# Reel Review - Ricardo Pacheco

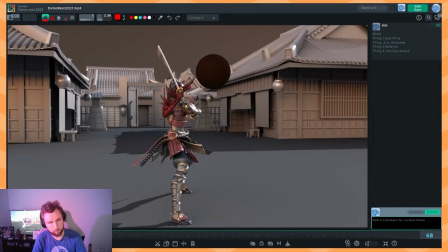241s
as we track through the shot see through here it feels like she's tensed up and not able like this almost feels like this kind of a silhouette you know everything is tucked in
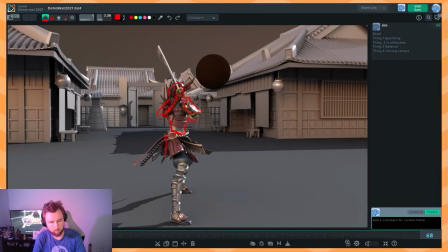259s
in terms of like the upper body and if ever you've played tennis or any racket sport or anything to do with like swinging an object you generally want to have more space between your elbows and your body than is present here
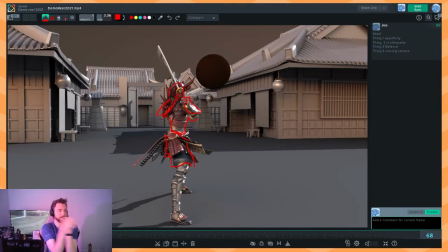272s
because like the minute that your elbows come in your ability to actually swing things around especially if you're holding something two-handed becomes like severely restricted so that's you know like not only from a silhouette perspective but just also from like a mechanical perspective it would really um
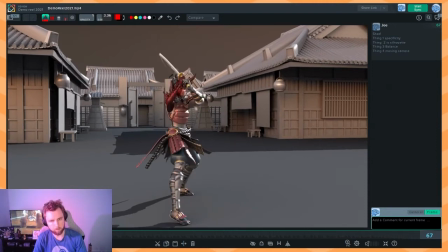292s
really really help to get a little bit more like this is all right you know this is okay a little bit more space between the elbows I would even raise this up a little bit higher like if we find some rare real quick
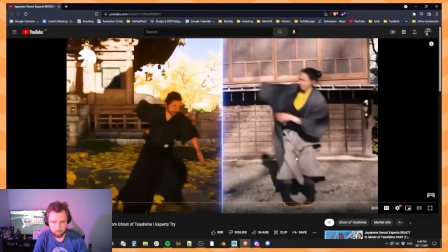306s
we've got Jin from Ghost of Shishima and an actual samurai expert on the right here let's just go back a little bit
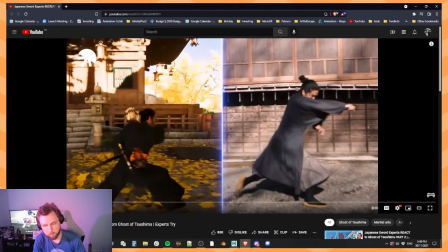so see how like not present in the actual animation here but do you see how like this really beautiful straight arm is present here let's see if we can find some more over the head animation It might come a little bit later.
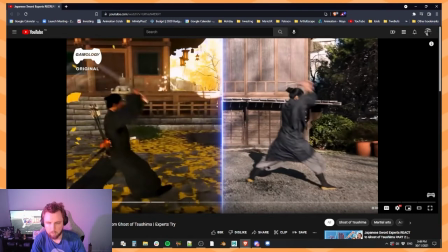337s
Here it is. It's from a side angle. But here's kind of what we're going for in your shot as well, this sort of over the head thing.
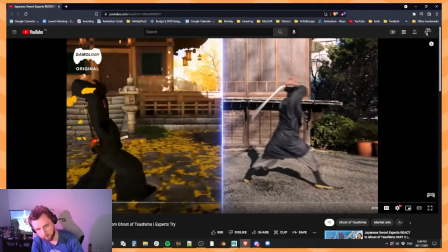350s
You can even see the way the spacing is working in the reference really nicely here. You could push this in your own animation, but you see how quickly we get from here to here?
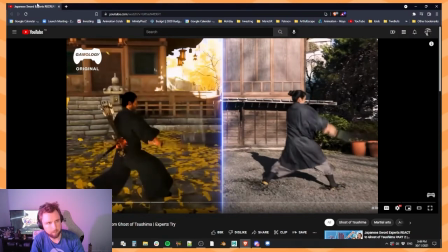358s
This is like the impact point of the blade when it's traveling at the fastest. So let's take a look at your animation again.
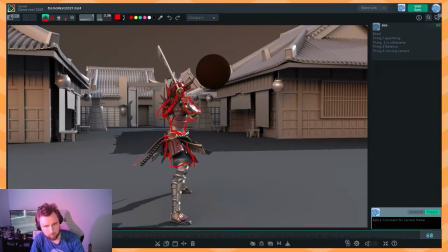367s
i think you've got the idea of the impact point but i just feel like the silhouette point number two is is really like stuck within
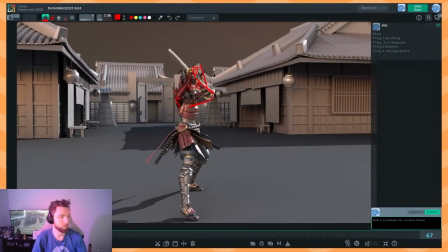373s
the head here i think partially that's also to do with like your moving camera you're sort of fighting the silhouette with the moving camera and trying to keep keep um keep a nice shape and keep a nice silhouette is really challenging when you sort of jump over to point number two sorry point number four moving camera
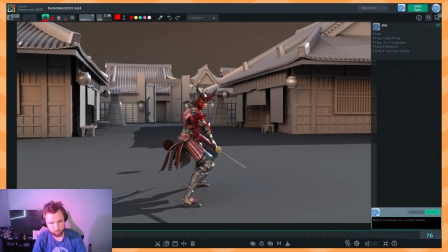391s
cool this is nice i like what you're doing here i like how we're looking at the subject she's got a really nice line of sight potentially i would bring one of these feet a little bit further back because right now it feels like there's a little bit too much weight on this side
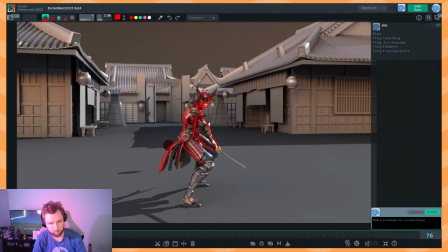410s
of the and it might just be this outfit that she's got on but it feels like there's kind of too much uh heaviness on this side and she's getting pulled back so yeah i would drag this foot back potentially here and that'll also free up the silhouette so we see a little bit
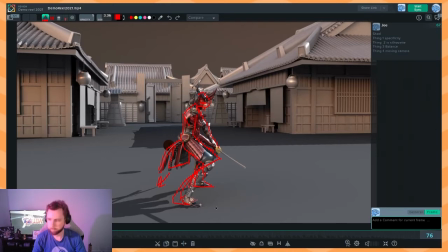428s
more of this leg and back leg and gets a little bit cooler a little bit more appealing here
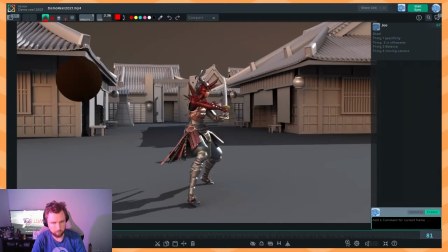439s
again this is like a big issue right with silhouette because of the way that you're spacing this ball we get a chance to see it really nicely here and here but the moment that she's like about to cut it it covers her face and if we're going to be covering someone's face we
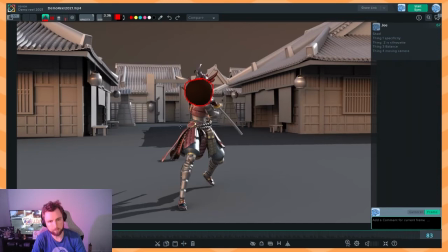455s
really want to be intentional about why we're covering their face i would probably have it just remove this pose altogether this you know this entire frame just like remove because
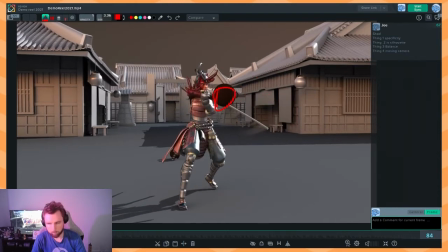470s
you don't need it you could just cut straight to here and you would have you have what you need so